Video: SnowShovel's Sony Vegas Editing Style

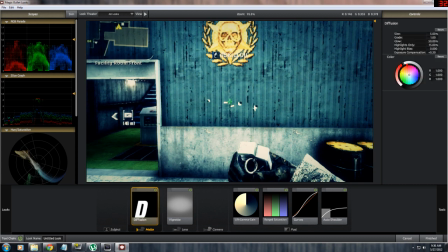1978s
Just don't add too much of it, otherwise videos become kind of blurry and you don't want that. Vignette adds a surrounded black hue around your video. A lot of people use this effect. I try to keep this effect to a minimum because it's distracting sometimes, especially in brighter areas.
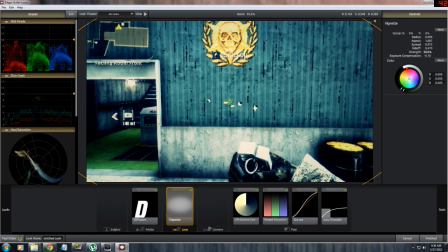1997s
But if I do use it, I keep it to a minimum, so I want the strength lowered for this specific video. So I have a vignette, but it's very subtle around the edges.
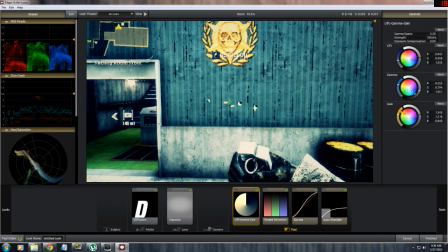2009s
And the color correction, well, this isn't really correction, this is more like alteration. So I want to alter this so that the video is more dramatic, but I don't want it to be overly dramatic. So I want to kind of reduce these color correction effects, and I do that by lowering them right here.
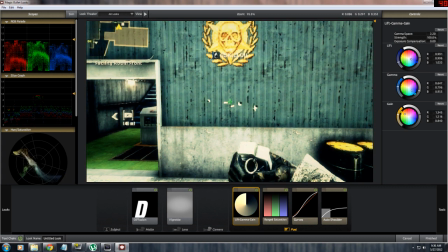2026s
Lowering the gamma amount on this, and then lowering the gain. And that just reduces the amount of color I'm adding to the clip, so that it looks better. Right now it's a little bit too blue, so I kind of want to reduce the gamma color correction on that, and I think that looks a lot better.
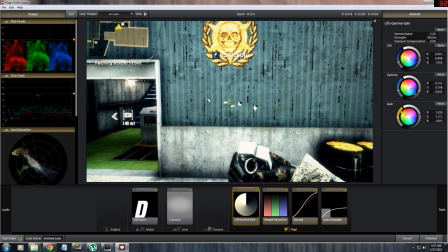2046s
And I kind of want to add some warmth to it, so I might move this specific color over to orange red, and I want to reduce this effect a little bit. So it's a little bit warm.
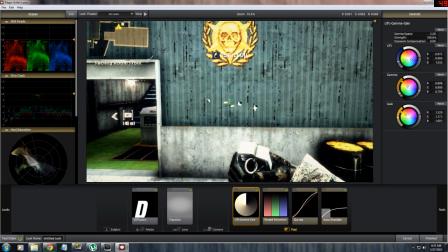2059s
The lift is a little bit blue, and then I have some highlight yellows with the gain. And you probably can't even notice the difference between this and the other clip yet, but you will when I show you what it looks like on and off.
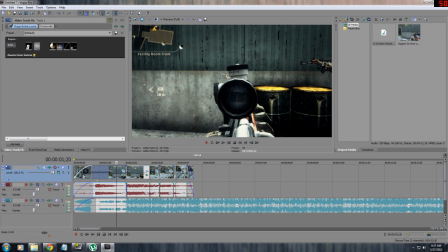2075s
So this is the color correction I've provided with Magic Bullets on,
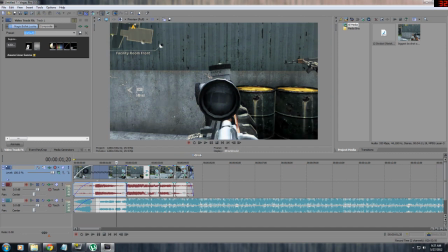2081s
and if I take it off, you can see the game looks much less dramatic, but if I have it on, it looks very cool and almost realistic,
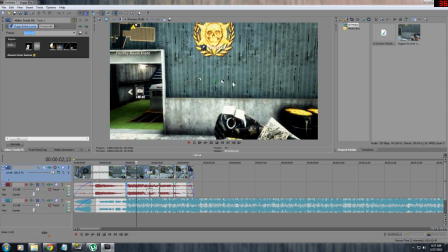2089s
even though it isn't. it just looks it looks bold. It looks effective. So yeah, Magic Bullet Looks is a very effective color correcting tool that I use. It's very useful for everything. So you can even use this as like almost an image editor.
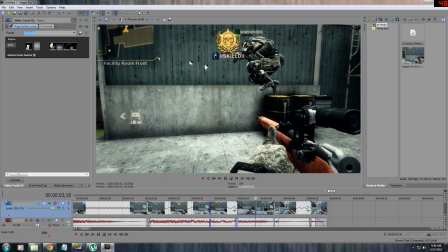2110s
So we have this, and you can see it looks great.
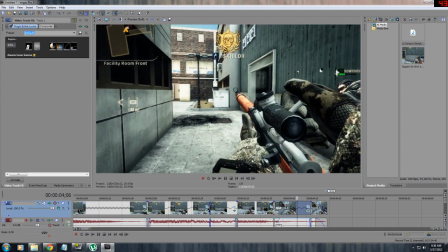2114s
It really brings out some of the colors without being way too oversaturated or overcolored.
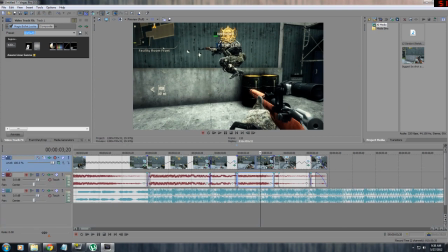2121s
So this looks good, and I think this video is almost done.
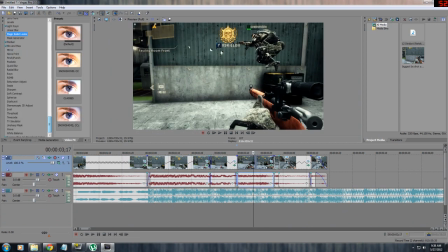2126s
But I want to go over one more plugin that you guys might find useful, and it's a motion blur plugin that was suggested to me by Labash, and if I can find it. Okay, here it is, RSMB, and basically it's just, this is Real Smart Motion Blur.
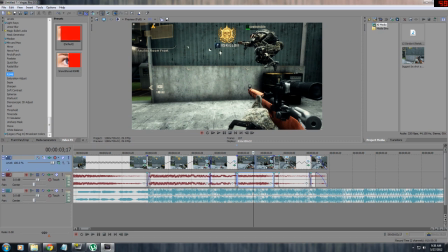2145s
It's a plugin you can get for After Effects or Vegas, and basically what it does is instead of doing a resampling effect where it just puts frames in between,
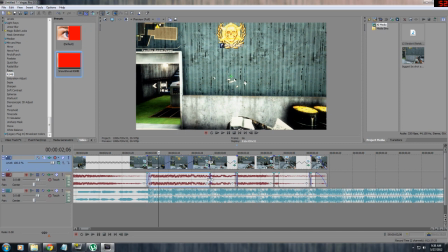2154s
it detects motion and it adds blur to certain, it adds directional blur depending on where the motion is headed. So I'm going to drag this over to my video. Now mind you, if you have this effect on, you will lag like nuts because it has to calculate motion blur, which takes a lot of CPU.
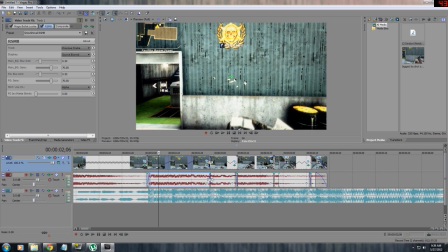2173s
So if you have this on, you only want it on when you're trying to see what the clip will look like with it on.
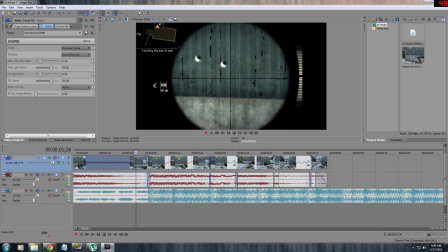2179s
Otherwise, I usually turn it off throughout my video editing. This is probably the last thing I would put on a video before I would render it, because it takes so much calculation. And so I'm going to tweak this a little.
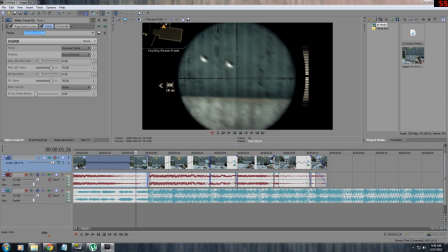2194s
I think these are the settings I use on motion blur for RSMB, so this is already set up. You don't want too much motion blur, but you want enough so that it looks really smooth during animation.
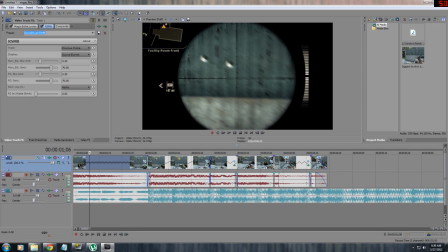2208s
You just don't want too much to where it's blurry. So I have it set up, and I will turn it off so that you can